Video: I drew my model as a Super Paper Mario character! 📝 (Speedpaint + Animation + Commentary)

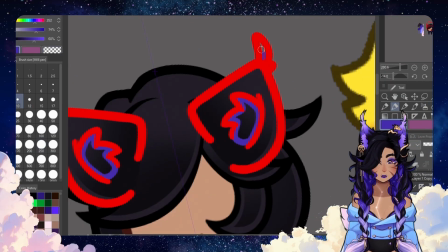(4:09)
I put it all together and it's starting to look like her here. I color the fur.
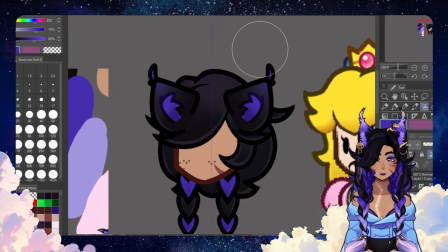(4:13)
I actually did seed and give myself a little bit of a gradient here on the tips of her ears because I wanted the tips to be purple and I didn't think it looked too out of place.
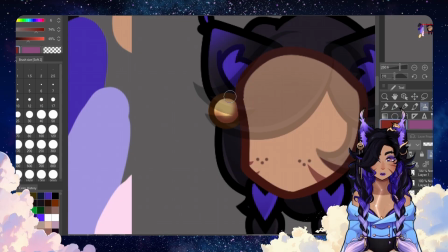(4:24)
I'm constantly comparing it to the sprite of Peach because I wanted to make sure it looks like it's from the game.
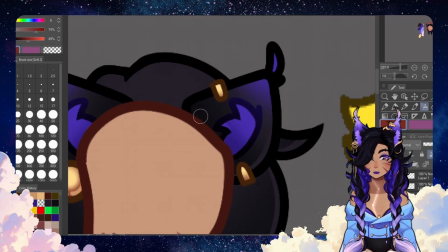(4:31)
Her earrings also gave me trouble. At first I wasn't sure if I wanted to include them, but her dangly earring is such an important part of her face that I elected to keep it.
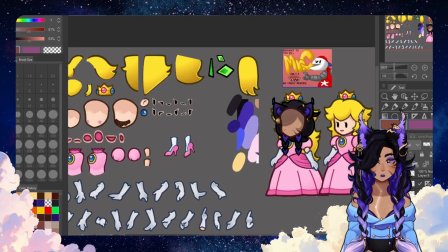(4:39)
I just simplified it down to this kind of gold pearl. Later I'll add a dangly part.
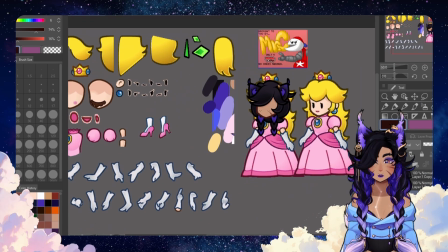(4:43)
Instead of adding her dragon cuff, I just added a couple gold earrings that referenced it but didn't actually get into the details.
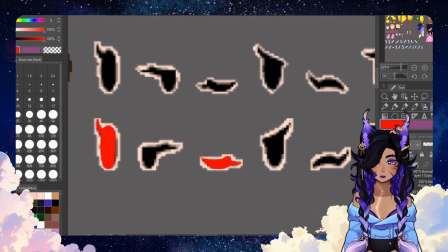(4:50)
The eye I traced right from the sprite sheet. And here you'll actually see me referencing
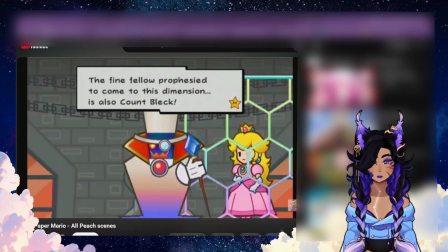(4:58)
a clip of Super Paper Mario because I wasn't sure how the blink cycle worked in this game, and I knew my animation would have blinking,
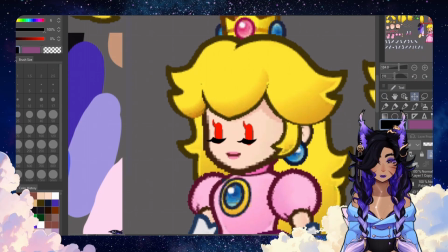(5:04)
so I wanted to make sure that the assets I got set up so the open and closed eyes would do what I needed them to do,
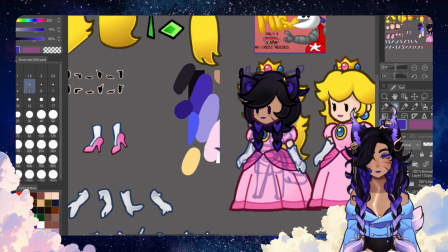(5:09)
and it was actually time to animate them in live 2D. Remember, if you're ever doing something like this where you're trying to replicate the style of a game,
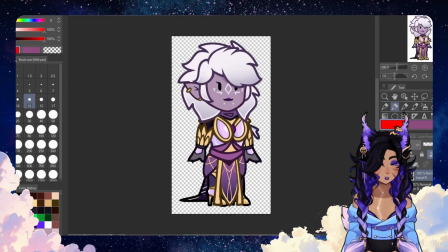(5:17)
it is super duper important to reference the game that you are trying to copy, especially if you're trying to animate it.
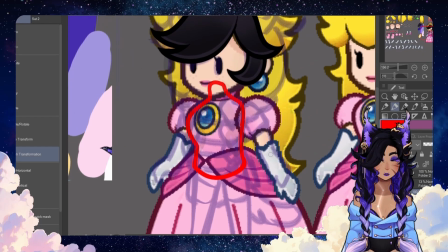(5:23)
The pieces fitting together on the sprite sheet and the pieces moving in the actual game can look very different,
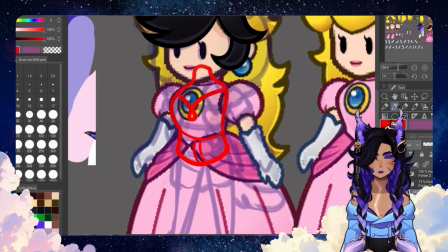(5:29)
so make sure that you know where each piece is going and what they're going to be doing.
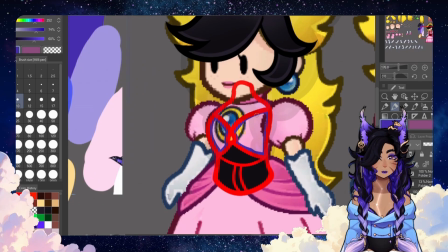(5:34)
Moving on to the body was pretty hard because I had no idea how I was going to simplify her corset.
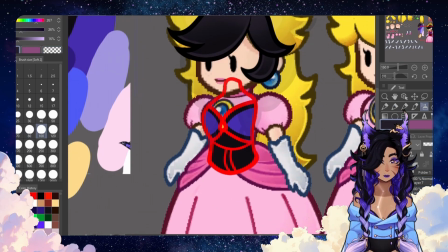(5:39)
I also was pretty afraid to do the folded down part of her jacket because I knew I wanted her arms to move,
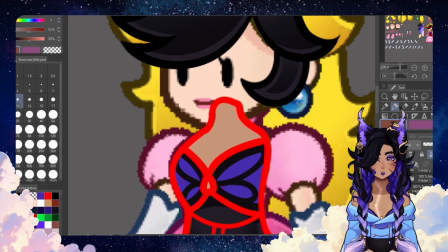(5:44)
so that's going to be a pain that I deal with later. For now, I just simplified the butterfly corset and kind of just throw it under her braids and call it a day.
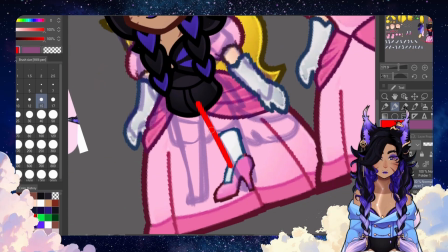(5:55)
The legs also gave me a little trouble because Peach's legs aren't really visible and the Mario Brothers don't have legs.
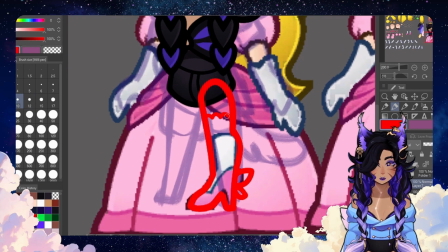(6:01)
It's kind of just like feet connected to their body. So I had to improvise, and I actually referenced some older pieces that I did in this style.
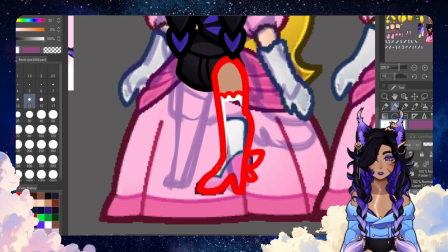(6:10)
I think it's passable.
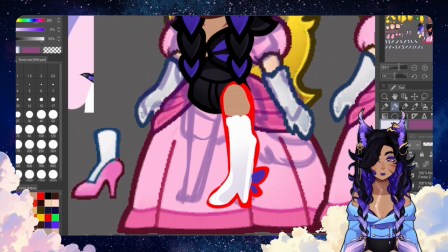(6:15)
I went ahead and copy-pasted the leg when I was done because that is how the game works. They don't have left and right legs, it's just the same asset, not even flipped.
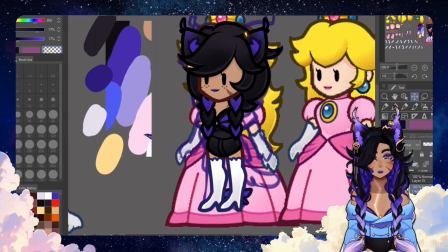(6:26)
Then I get to the arms. The arms are a little weird because Peach has shoulder and upper arm and hand pieces.
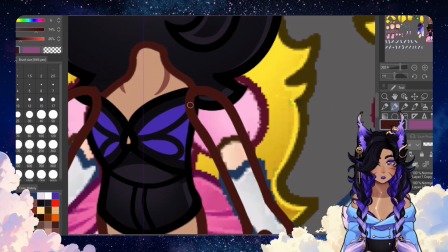(6:32)
I didn't feel like doing all that because I knew I wasn't going to be animating that much with her arms, so I just did one arm piece, copy and pasted it to both sides,
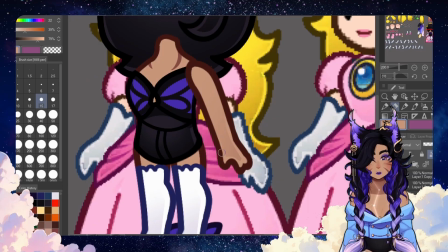(6:40)
and you'll see later how I do the sleeves as well.
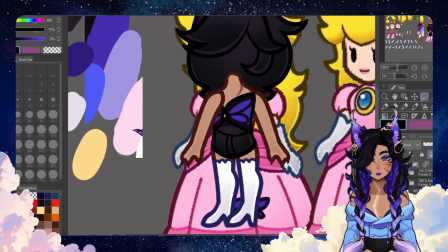(6:43)
The arms came out a little too long because I was referencing Peach, so I do end up shortening them a little bit, but that happens later.
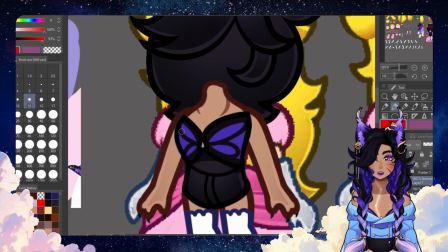(6:50)
Here is my fight with the jacket.
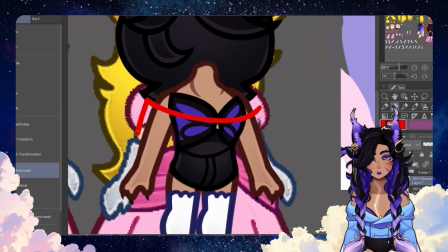(6:52)
I ended up just making it one piece and laying it over the body so that I could keep it simple and move it later if I needed to.
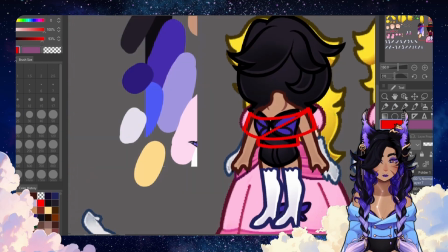(7:01)
I think this ended up working. I also omitted the things like the buttons and the little dangly in her jacket because it was just too much detail for this style.
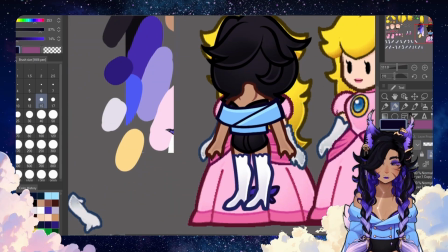(7:08)
Here are those sleeves I promised.
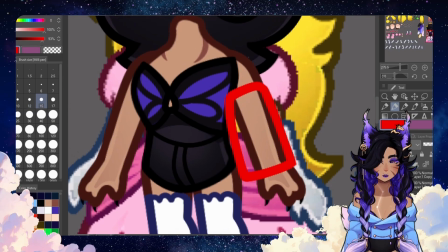(7:10)
I end up kind of simplifying the ruffles down to just this white triangle, and I actually don't even use the glitter that's normally supposed to be on there.
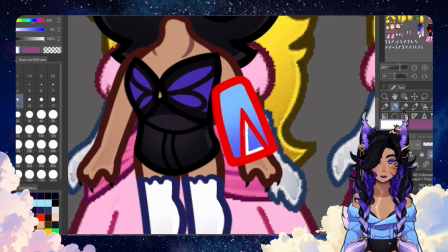(7:17)
Again, just too much detail for this style.
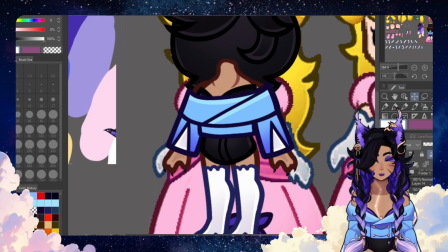(7:21)
One of the most difficult parts of doing things in such a simple style is, again, trying to figure out what to keep and what to omit.
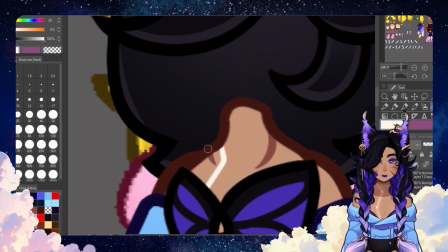(7:28)
You want it to be readable as the character, but you don't want it to look out of place, and it's a very delicate balance.
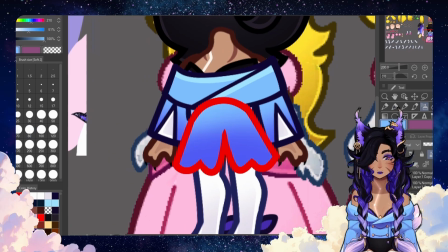(7:34)
I did allow myself a little extra detail on her train. You're barely even going to see it, but the butterfly patterning is such a prominent part of it that I elected to keep it.
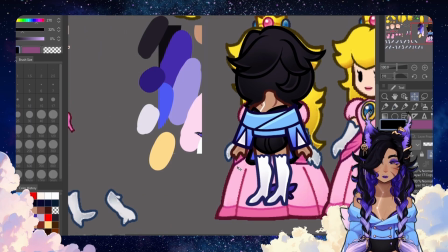(7:42)
Again, you won't really see it at all, so it didn't even matter in the end. Next is her tail, which I drew straight.
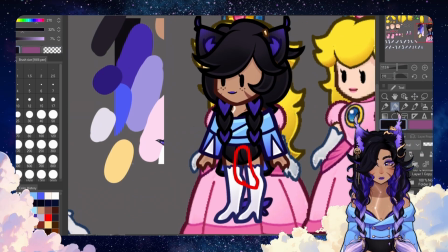(7:48)
If you're ever going to be animating something that's going to be wagging or curling, always draw it in its longest, straightest form so you can actually make it wag later.
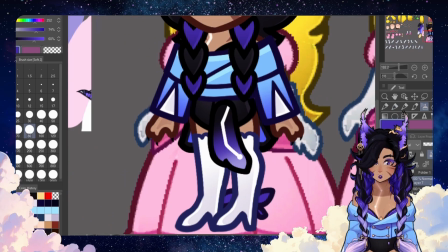(7:56)
This is true for both this video and for all live 2D animation, by the way.
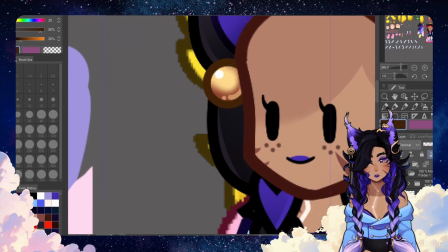(8:02)
This is where I added the rectangular part of her earring.
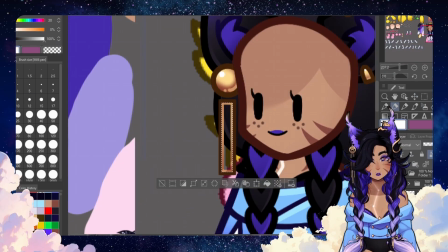(8:06)
This isn't really in the style of the game, but I thought it looked good the way it was, so I allowed myself a little wiggle room there.
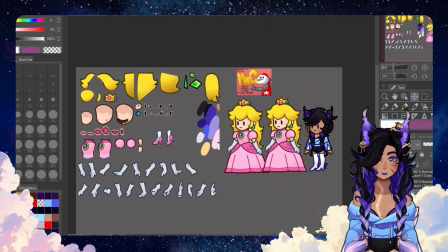(8:11)
Here I am comparing her to Peach again. I ended up editing her face a little because I didn't like how close together her eyes and mouth were.